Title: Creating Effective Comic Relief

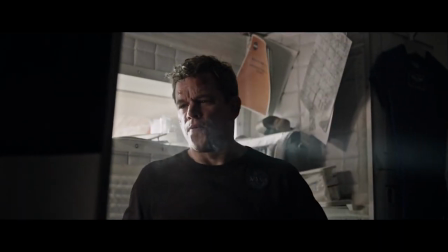7s
Writing and executing a successful joke for film or TV is one of the hardest things to do.
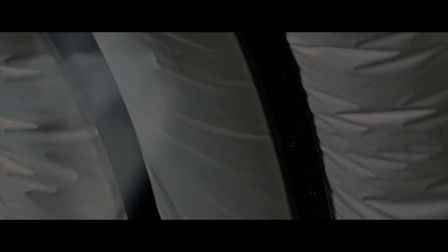12s
In more dramatic moments in a film, it's a lot easier to have a discussion on whether or not a scene or moment achieved its goal.
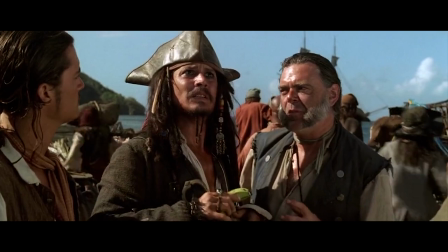19s
But a joke is different. If the audience laughs, it succeeds. If they don't, it fails.
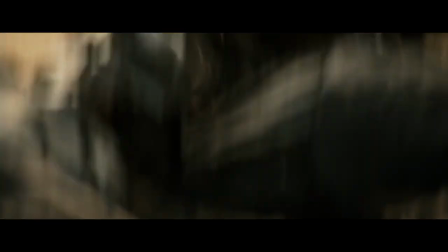25s
Many films have long sequences of heightened tension or dark drama. When this happens in long stretches, it is sometimes necessary to relieve that tension momentarily.
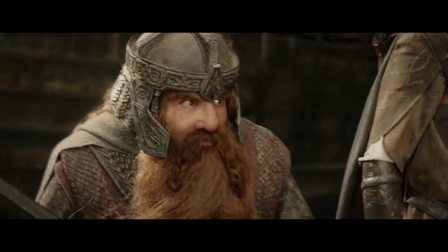34s
This is why comic relief is an important part of constructing scenes and sequences.
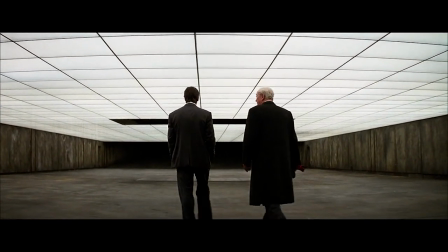39s
Comic relief provides a balance to an otherwise dramatic film, but there's a way it's done right and a way it's done wrong.
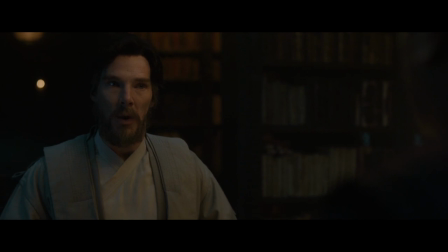46s
There aren't any hard and fast rules on how to correctly deliver comic relief, but I think there are some examples that show what works and what doesn't.
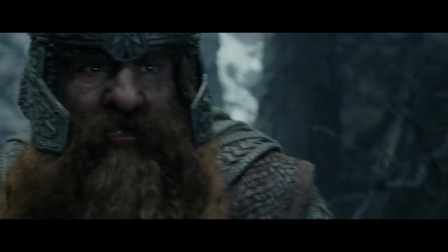53s
First, I want to talk about constructing the jokes themselves. Jokes are made up of two simple parts, the setup and the punchline. line.
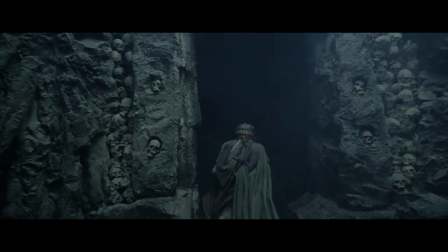61s
The setup helps the audience understand the necessary details so that the joke works. The punchline twists the information given in the setup for comedic effect.
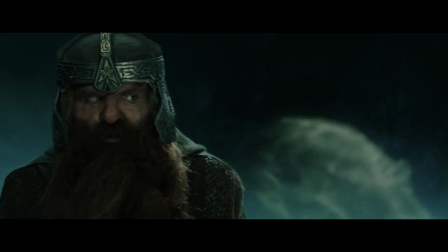70s
This simple formula means that the screenwriter should be able to predict and plan each point where the audience will laugh.
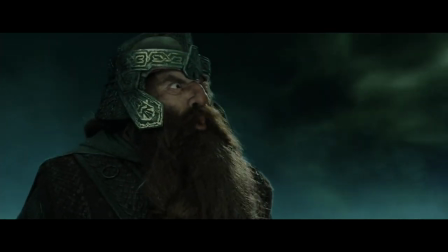77s
Simple enough, but many characters built for comic relief disobey this formula.
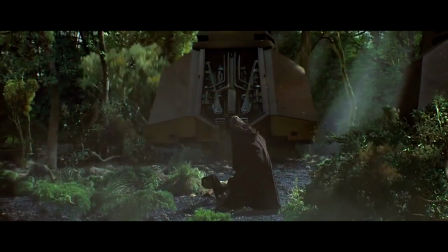81s
One of the most hated characters in cinema suffers from this problem, Jar Jar Binks.
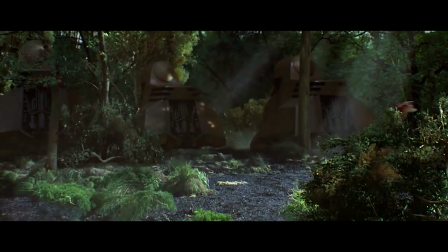86s
Jar Jar has the occasional setup in punchline, but overall we are supposed to find him funny because he is quirky or odd.
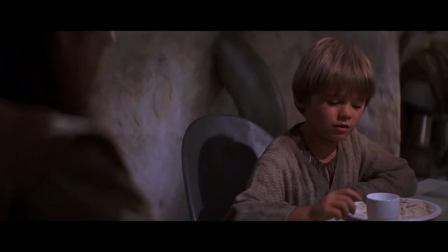93s
But just because a character is clumsy doesn't make them funny. This meant that anyone over the age of 10 found Jar Jar cringey instead of humorous.
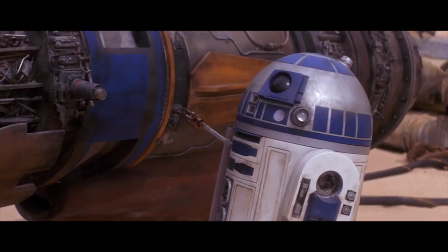101s You know, I find that Jar Jar creature to be a little odd.
Second, the comic relief should stay true to the world of the film.
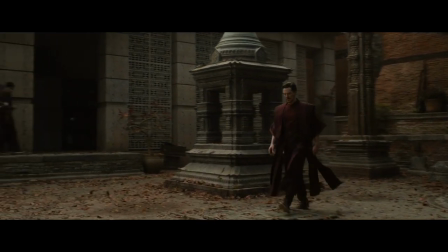110s
Even if the joke itself is funny, it can be out of place. Take this example from Doctor Strange.
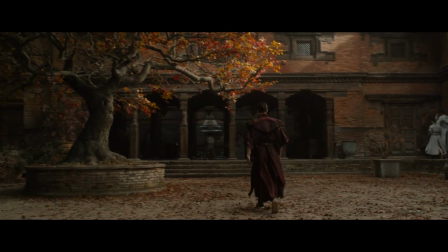115s
Strange talks to the librarian about Beyonce.
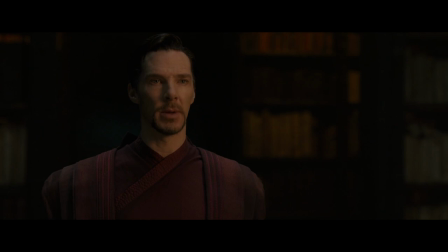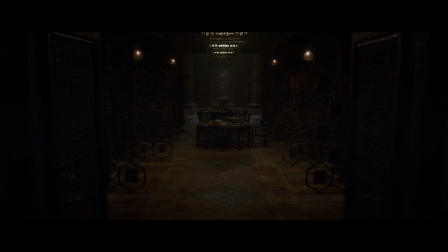128s
This is the setup and it's already poorly done. It's a joke about a pop singer from America in a film about ancient sorcery and magic in the Far East.
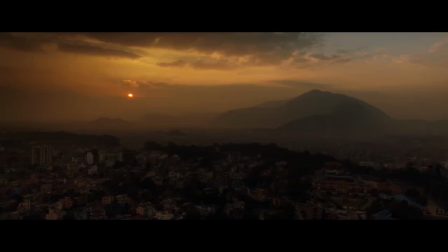137s
The punchline happens in the next scene where we see the librarian listening to Beyonce.
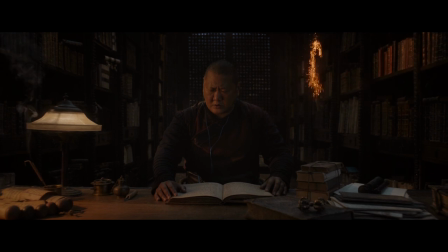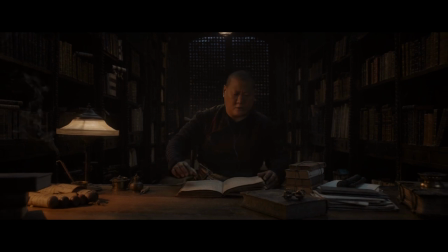146s
The joke works. When I watched this film, others in the theater laughed. But to me the joke felt contrived and out of place.
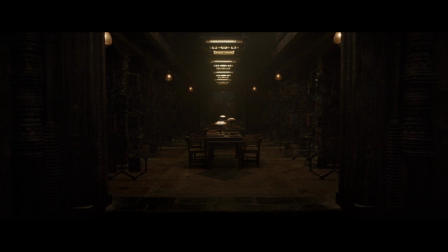153s
This character would not be the type of person to listen to American pop music.
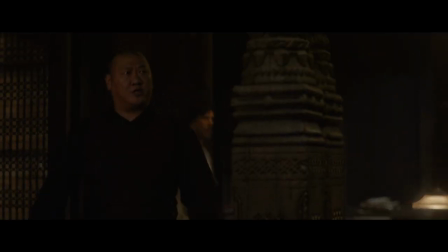157s
He spends his time studying about multiple dimensions and realms and a temple of magic and sorcery.
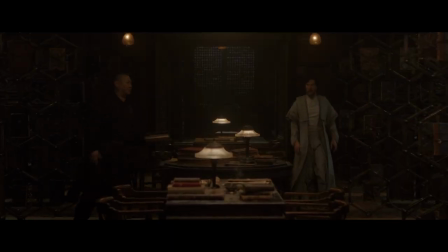163s
He is a man entrenched in tradition and mysticism. The joke felt inconsistent with his character.
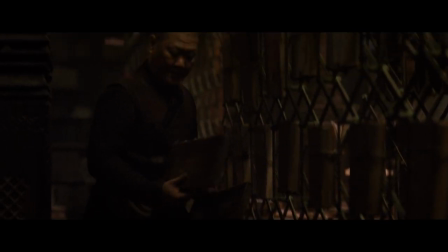169s
Not only was the joke out of place, but it will also slowly cease to be relevant. Someone watching the film 20 years in the future will not find the joke as funny as someone watching now.
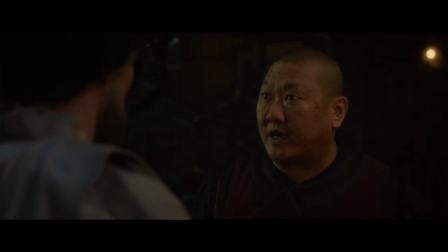178s
I understand that the filmmakers were not really shooting for timelessness in this film, but the idea still stands. A joke should be funny within the confines of the movie, and this means that people watching the film later will still find the joke humorous.
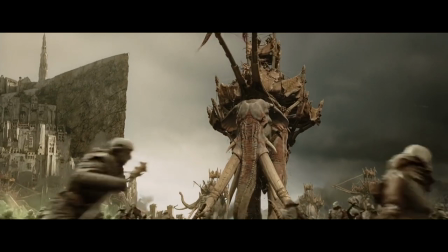191s
Now let's take a look at an example of this idea done right. This is a scene from Lord of the Rings, The Return of the King.
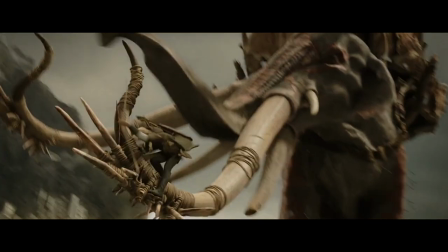198s
Legolas is fighting the men on the Oliphant. This is part of the overall battle for Manus Tirith.
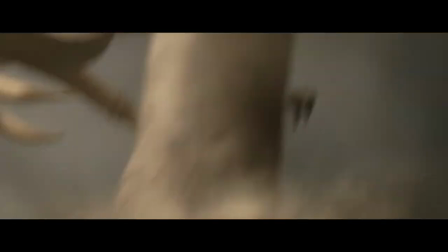203s
Legolas counts the men as he kills them, reminding us of his competition with Gimli and also setting up the joke.
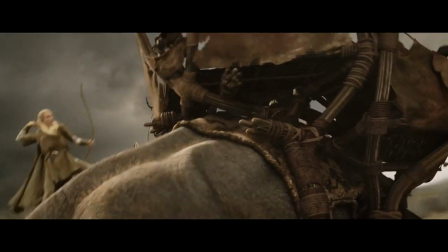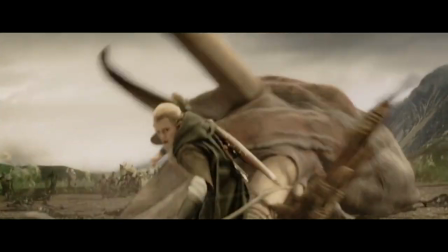213s
Legolas proudly slides down the oliphant towards Gimli who delivers the punchline.
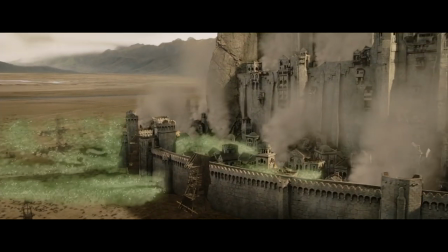221s
Not only is it funny, it also makes sense for the characters.
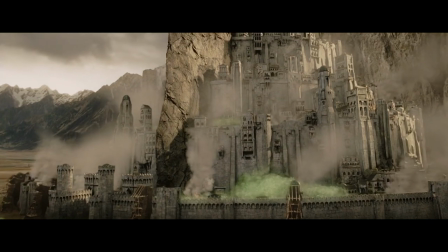224s
The joke helps lower the tension after this big cinematic moment, and acts as a transition to the next part of the battle.
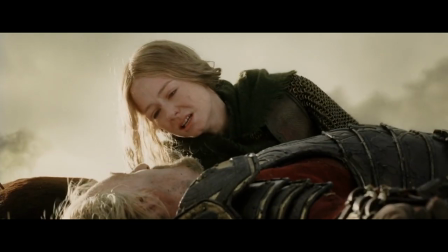230s
The joke also remains funny even when viewing the film 15 years later. Third, always keep in mind the genre and tone of the film.
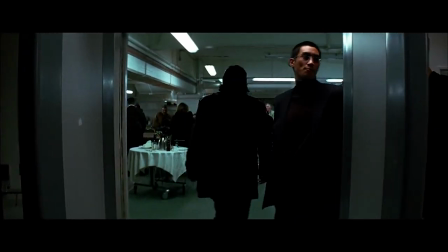239s
In The Dark Knight, some of the film's comic relief comes from the Joker.
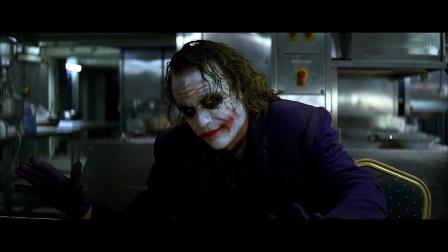246s It's...
Many of his jokes are both dark and unsettling, but also funny in their own way.